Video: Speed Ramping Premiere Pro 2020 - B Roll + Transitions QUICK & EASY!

Get up my shot. Action! Hi guys, welcome back to a brand new video. Today we are going to be talking about a very easy little technique that you can use in order to make better videos.
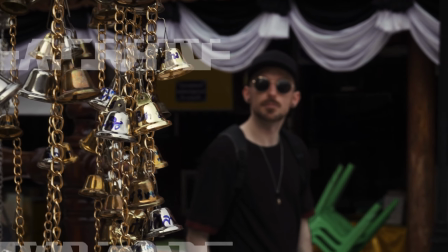Something that can have a really big impact on videos, cinematic videos especially, is having footage that is just dragged out for much too long. It can be a little bit boring. And of course you don't want boring footage, so one way to keep the pace a little bit is to use a little technique called a speed ramp. Now there's two ways that you can use a speed ramp, or I mean there's probably a lot more ways, but there's two ways that we have used it recently in some of our more cinematic videos.
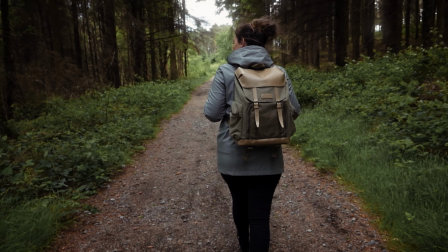(0:56)
Specifically in our most recent camera bag commercial video that we made, we use speed ramps both in two different ways. So the first way that we use speed ramps is on long slow motion clips. And what that means is speeding up a little bit of the clip to give it a bit of a better pace. So for example, if you're filming something in 120 FPS, that can be a fairly long clip when it's slowed down in slow motion. So you want to kind of... Sorry, did you say something? If the clip is dragged on for too long during your video, it does just get a little bit boring. So what you can do is speed up certain parts to keep the pace.
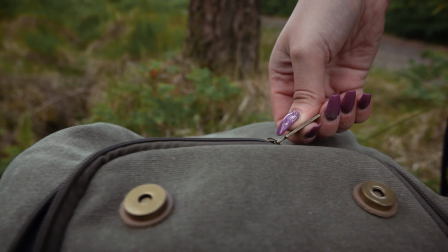You can speed up bits at the beginning of the clip, throughout the clip, at the end of the clip. It doesn't really matter where you speed it up. You can use speed ramps to quickly get to the point or get to the focus of what you're trying to take a video of. This helps to keep the viewer's attention and it's just much nicer to watch. So to show you an example of this, we're going to jump over to Chris, who's actually in Premiere, and he's going to show you how to do that. Tap, tap, tap. Edit, edit, edit.
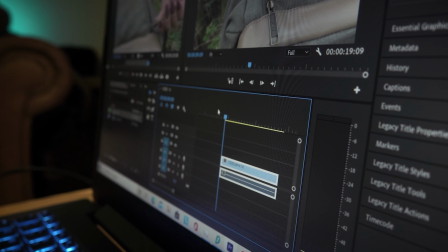(2:16)
Alright guys, so now that we're in Premiere, we've got our clip here.
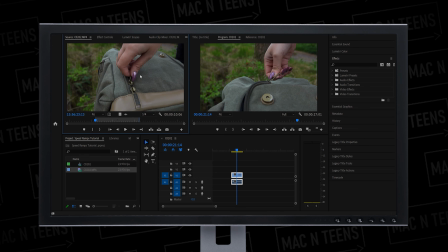(2:20)
This is the clip I've chosen and it's filmed in 120, and I'll just play it so you can see how slow it is before we do the speed ramp. So pretty slow the whole way around, and if we were just to put that in a video, yeah, just a little bit boring.
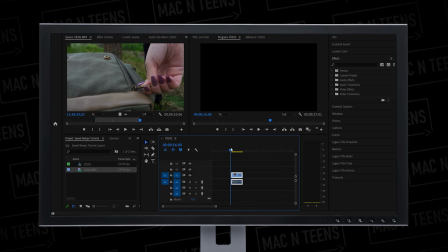(2:36)
So we're going to add a little bit of a speed ramp part of the way through this clip, and I'm just going to see exactly where.
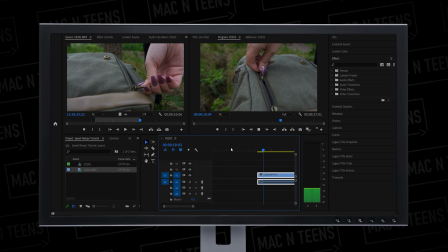(2:42)
So I think we'll start at about here,
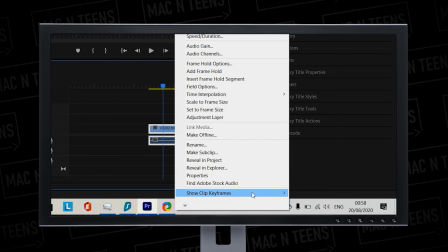(2:44)
and what we want to do is right click on the clip and go down to the bottom here and click on show clip keyframes,
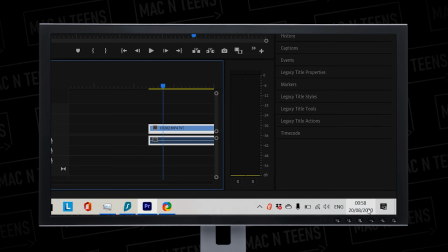(2:51)
and we're going to want to click on time, remapping and speed, and that will allow us to see that on the track.
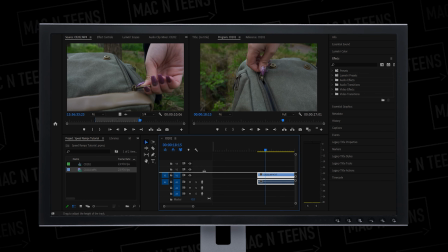(2:57)
So you're going to want to make this a little bit bigger just so you can see exactly what you're doing. And once you get to the point on the clip where you want to start your speed ramp, come over here and click the pen tool, or if you have the shortcut which is P, just tap P, and we'll click right here and then play through the clip so we can put the end point of the speed ramp,
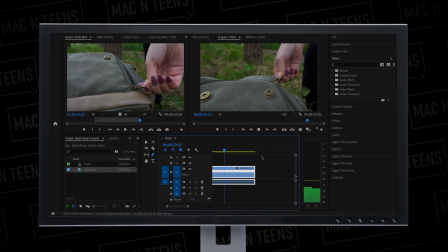(3:15)
which I think we will do somewhere around like here. Let's put another one there, and then go to the selection tool, and literally all we have to do is drag up in this middle portion of the clip,
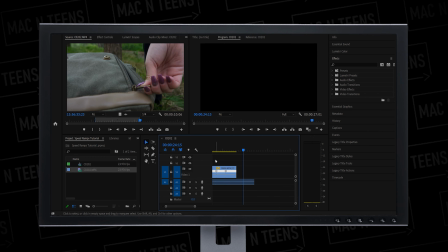(3:28)
and that speeds it up. Probably gonna need to go quite a bit faster than that.
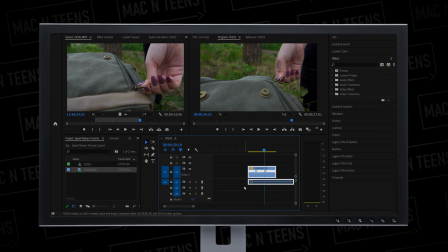(3:32)
Let's see. Well, it's not too bad. Let's try that. We go a little bit faster, and then what we will do is we will smooth that transition
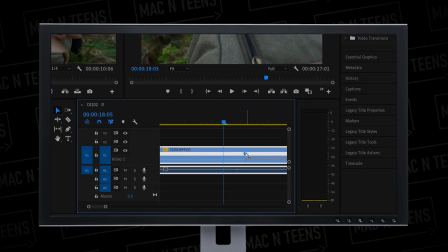(3:48)
out by clicking on these little icons here and just dragging to one side, and that will split them apart. And then we can just drag this little thing around which smooths out the transition a little bit, and we'll do the same to the other side.
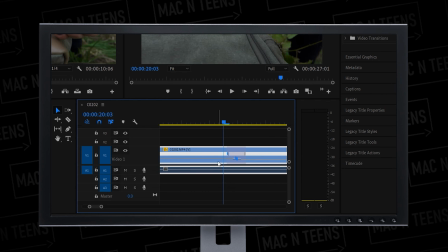(4:05)
And that literally just makes the transition a little bit smoother, so it isn't going from extremely slow to extremely fast, it kind of gradually does it.
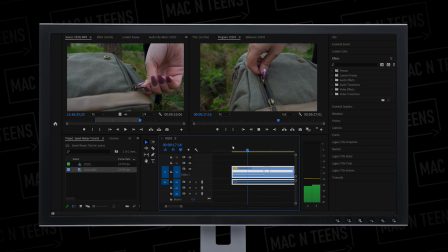(4:13)
So let's see how that looks from the start. And it speeds up and then slows back down towards the end. And that's pretty much it. Takes that boring feeling away from a clip when it's so long at 120 frames and just makes it a little bit nicer to watch. And that's how you do that. Looks better, right? The second way that we like to use... I forgot what the video was about. So the second way that we like to use speed ramps is to tie together transitions between clips. So for example, if you're doing a whip pan transition,
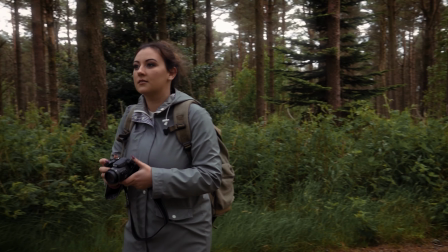(4:48)
literally whipping from one clip to another, you use a speed ramp to link those two clips together. So basically you're speeding up the end of one clip and speeding up the start of the next clip, and then that blends together to be just much more cohesive. Cohesive? Yeah. Cohesive means like blending. Similar. Similar? Slower. I don't know why I use the word cohesive. I think blending is a much better word. So instead of like going between the two clips become one. You get me? Maybe I should just let Chris explain this part. Let's jump back over to him.
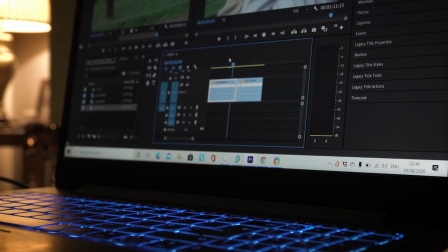(5:33)
Okay, speed ramps that tie transition together a bit, let's do it. So here's our clip.
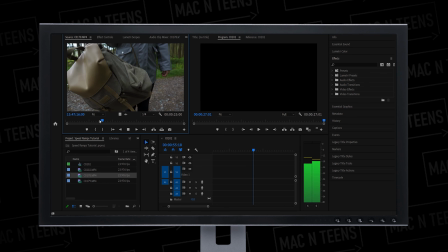(5:38)
I'm going to pick the in and out points. I'll start about here.
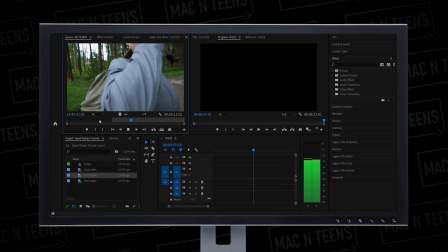(5:43)
Christina's going to put the bag on her shoulder, and then I'm going to whip out to one side. And there it is. So you're going to want to make sure that your out point is while there is motion in the clip.
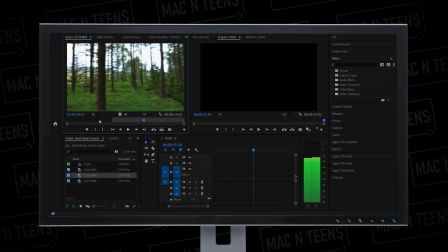(5:56)
So in around about there. You don't want to wait till it gets to here and then put the point in, because the camera stops and that will ruin the transition. So let's put that clip on, and then we go to the next clip, which starts from a whip in the same direction, and we'll start it.
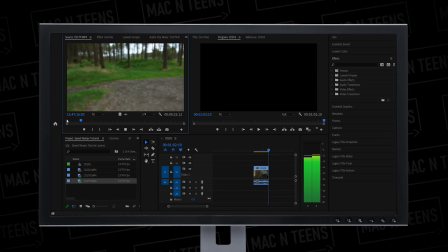(6:15)
Let's wait till we get some motion, and we'll start it about here, just when we're in a good flow, and then it's going to slow down there. Like Christina puts a little buckle on, and then it's going to speed out. Then it's going to whip out into the next transition, but we'll just create this one for now.
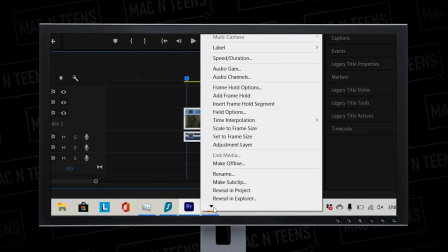(6:33)
So once again, what we want to do is right click on each clip, go down to show clip keyframes, and once again speed,
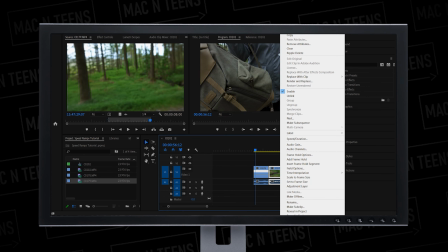(6:42)
and we need to do that on both of these clips so we can create the speed ramp.
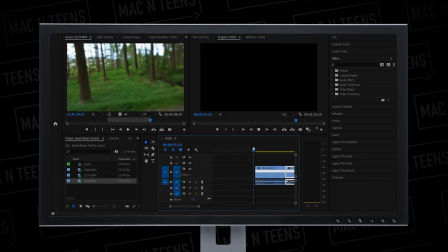(6:48)
Okay, so now that we've done that, we're going to want to put points again where we want the speed ramp to start,
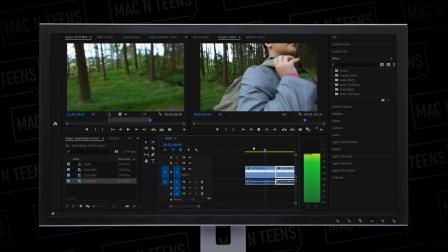(6:53)
which will literally be as I start the whip, right about there.
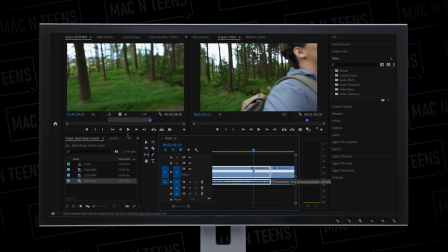(7:00)
Start there, and then I will change to the selection tool and simply just drag up once again until the speed of the whip is kind of where I want it to be. And you're going to want this to be quite fast, because you don't want a really dragged out transition.
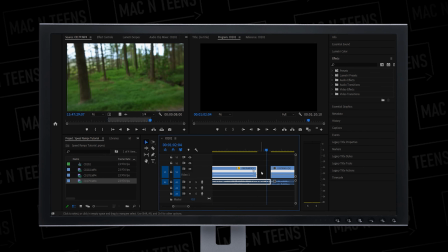(7:14)
Let's see how that is. So that's pretty damn quick. I'm going to get rid of this audio first.
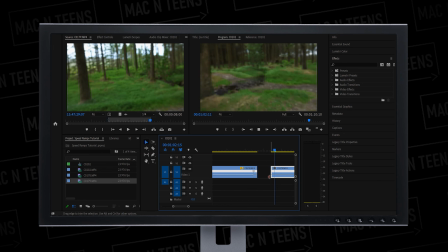(7:21)
And then I'm going to go on to the second clip and see where I want to stop the speed ramp, probably in around there. Going to again put my point and click my select tool, and then just drag up,
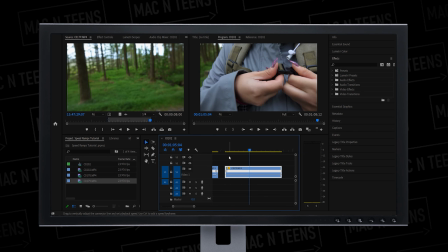(7:34)
and that will create the speed ramp at the start of the second clip. Let's see how that looks. Still a little bit slow, I think. Probably still a little bit slow.
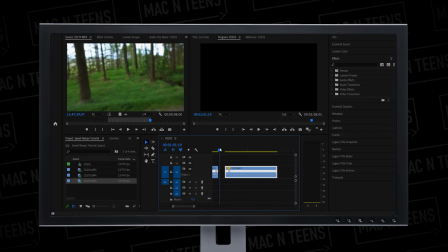(7:49)
It completely depends how fast you want the transition to be, but let's try that. We'll join these clips together and give it a quick watch and see how it looks.
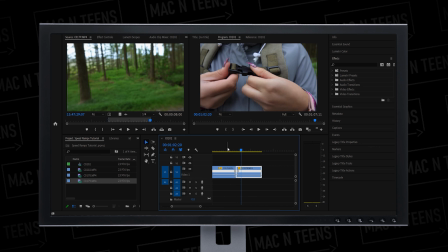(8:00)
So there we have a pretty seamless transition. Ideally, I maybe would have liked to have whipped a bit further on the first one, just so there's a bit more of the clip left, but still works the same.